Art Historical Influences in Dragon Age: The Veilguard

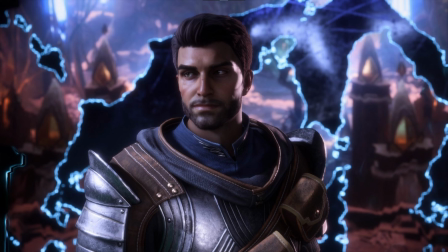More specifically, the Veilguard pushes textural variation in a manner that feels akin to Northern Renaissance paintings,
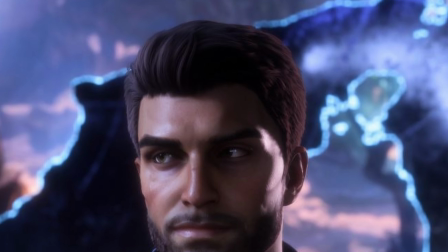emphasizing realistic textures on hair,
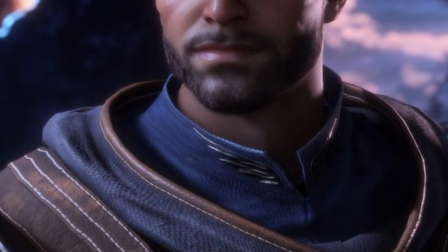cloth, and other materials, while allowing certain elements, like character skin, to appear unnaturally soft or smooth.
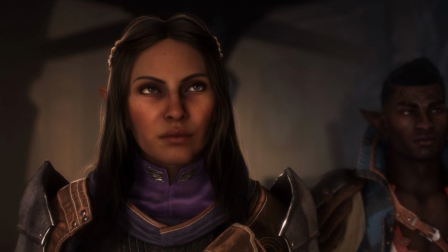Notably, this softness is perhaps what fans that describe the Veilguard as cartoonish are responding to.
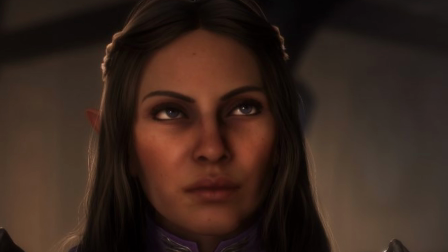Indeed, it is fair to say that the smoothness of some of the game's assets, like its characters, allow them to feel real, but not photoreal.
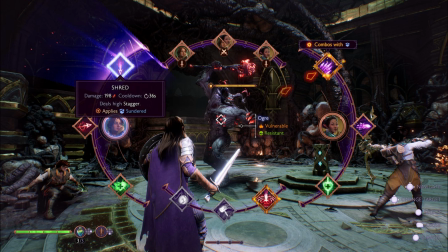So too, the game's brilliant colors, which appear in its environments, clothing,
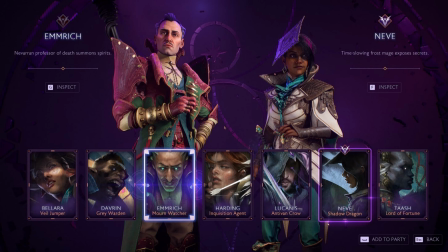enemy design, and beyond, may contribute to the game's cartoony vibe.
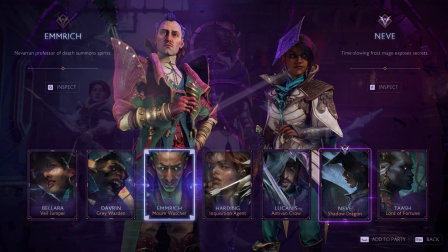However, the use of rich colors in the Veilguard is more an influence of the paintings
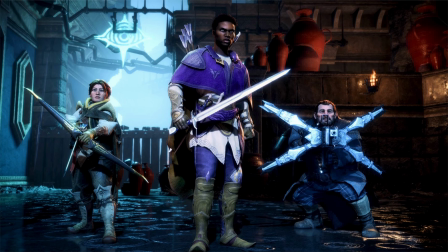of the Northern Renaissance than an attempt to fall into the lineage of illustrated cartoons.
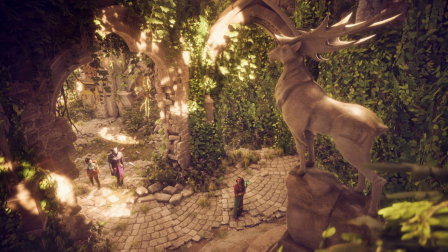Additionally, light plays a very important role in the Veilguard, as it does in Northern Renaissance painting.
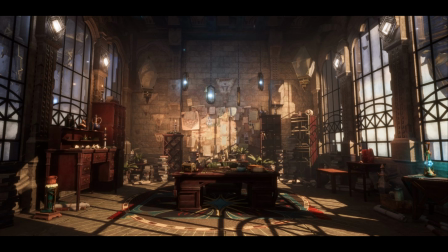Indeed, the game's lighting makes a significant contribution to its pictorial depth and the overall style of its environments.
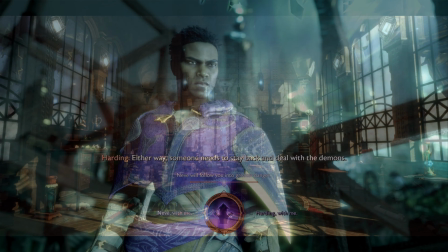Light in the Veilguard also has the ability to emphasize the painterly qualities of its character models,
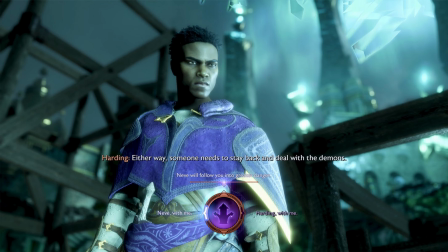with the softness of faces really coming through under certain lighting conditions. While Northern Renaissance painting may be the primary inspiration for the Veilguard's overall art style, there are definitely some other art historical influences to be found in the game.
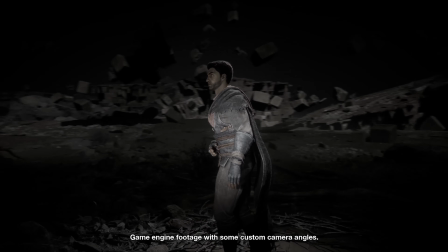Some of those other influences can be found in the aesthetics of the game's unique locations,
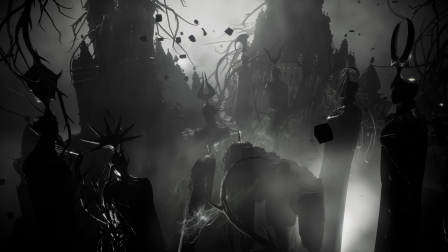particularly when those locations are not typically represented in Northern Renaissance painting. For example,
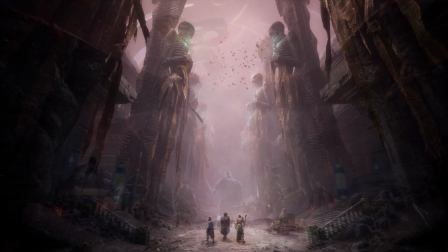this press material for the Veilguard shows grim locations that take obvious inspiration from the dystopian surrealist paintings of artists like Zdzisław Baczynski.
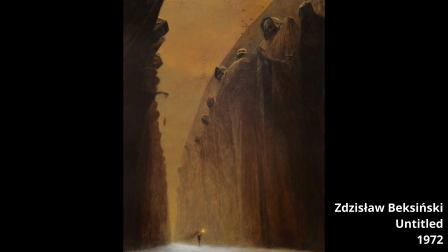This inspiration can be seen very clearly when looking at this painting by Baczynski from 1972, and it would not be unexpected to find hints of other artists' work in the game's other locales.
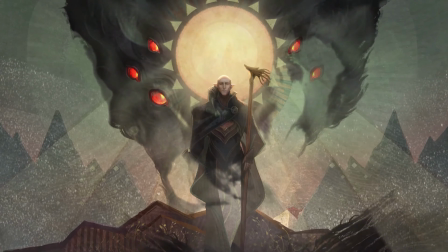Then there are the Veilguard cinematic sequences, which have a distinct visual language and their own influences.
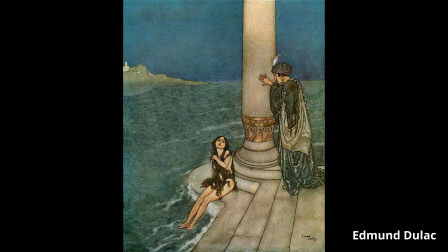Namely, the game's cinematics seem to take inspiration from artists like Edmund Dulac, a figure that is associated with the golden age of illustration.
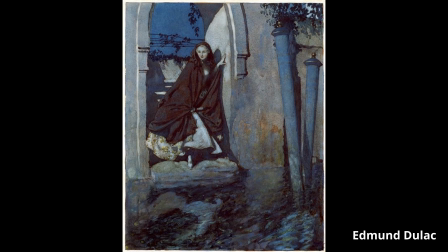This period, which began in the late 19th century, is characterized by high-quality illustrated storytelling,
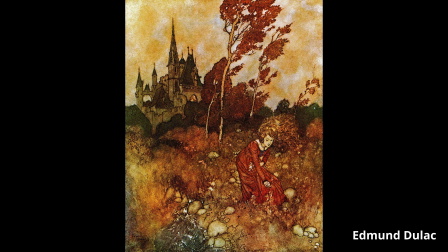and indeed storytelling is at the core of the game's cinematic sequences.
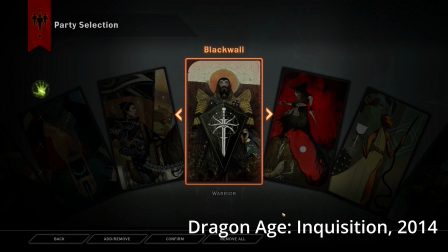To note, we have definitive confirmation that Dulac and similar artists served as inspiration for the more graphically focused assets in Dragon Age Inquisition.
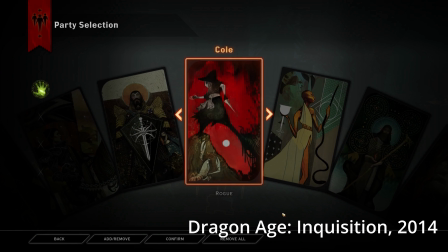Indeed, this specific influence was noted by Inquisition's Director of Art and Animation,
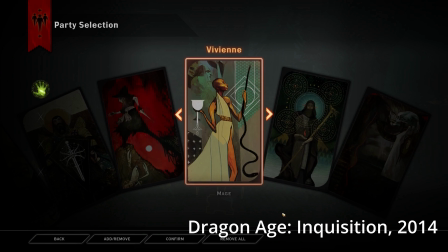Neil Thompson, during a presentation at GDC 2015.
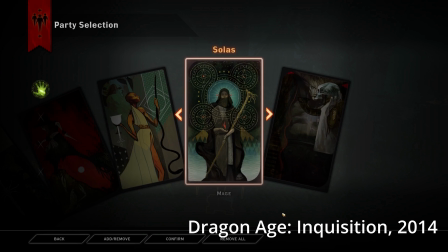It is thus not surprising that Dulac's influence has found its way into the Veilguard,
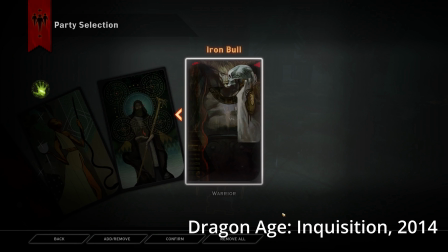as the game is considered a continuation of a stylistic thread that began in the series' preceding entries.
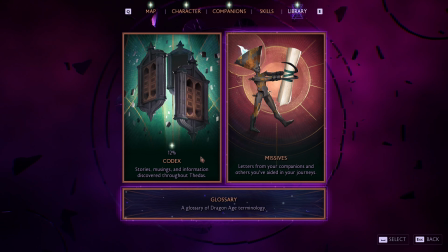This illustrated style is not only found in the Veilguard's cinematics, though, as it is also used for the game's codex.
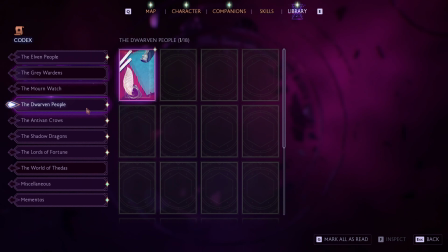For this presentation, a tarot card-esque motif is applied to the artwork.
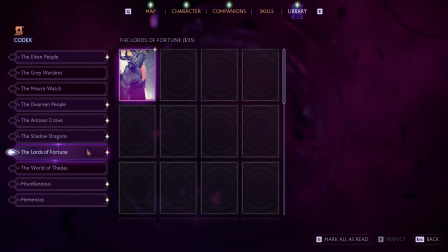This type of motifing was also used in Inquisition, further cementing the Veilguard as a continuation of the series' previously established art direction.
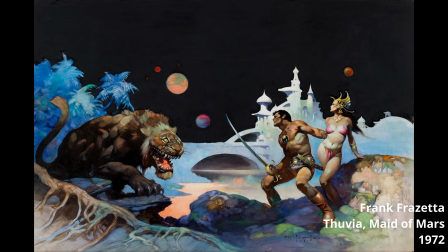Finally, I would be remiss to not mention the paintings of Frank Frazetta, the godfather of fantasy art, when looking at the art historical influences behind the Veilguard.
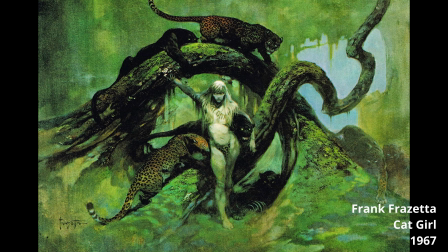Undeniably, Frazetta's work embedded itself into the DNA of BioWare's art direction as far back as Baldur's Gate,
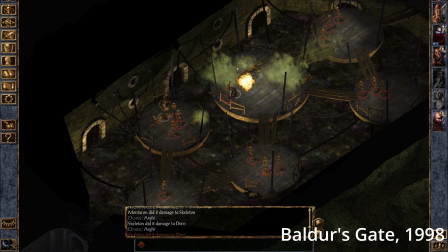where it can be seen clearly in character portraiture, and it has not been fully shed for its latest game.
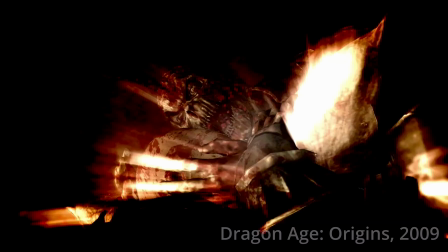That said, Frazetta's influence on BioWare may have hit its peak with Dragon Age Origins,
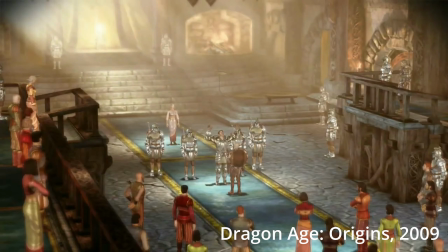as Northern Renaissance painting stepped into the spotlight for subsequent entries in the series.
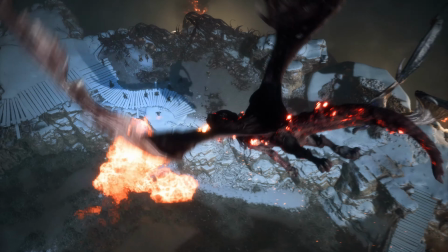While there are certainly more art historical influences at play in Dragon Age the Veilguard,
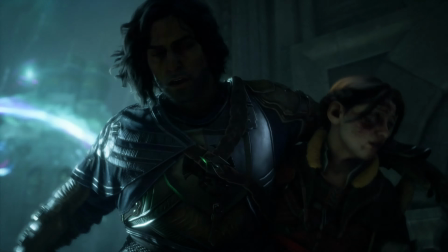hopefully viewers now have a better understanding of some of the movements that are at the foundation of the game's style.
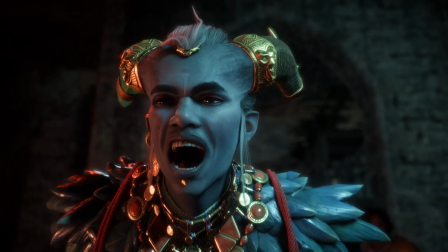If there are any artists and movements that you feel had a direct impact on the game's art direction,
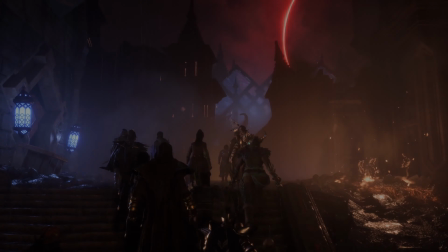I'd love to hear about them in the comments, and please do consider liking the video and subscribing to the channel.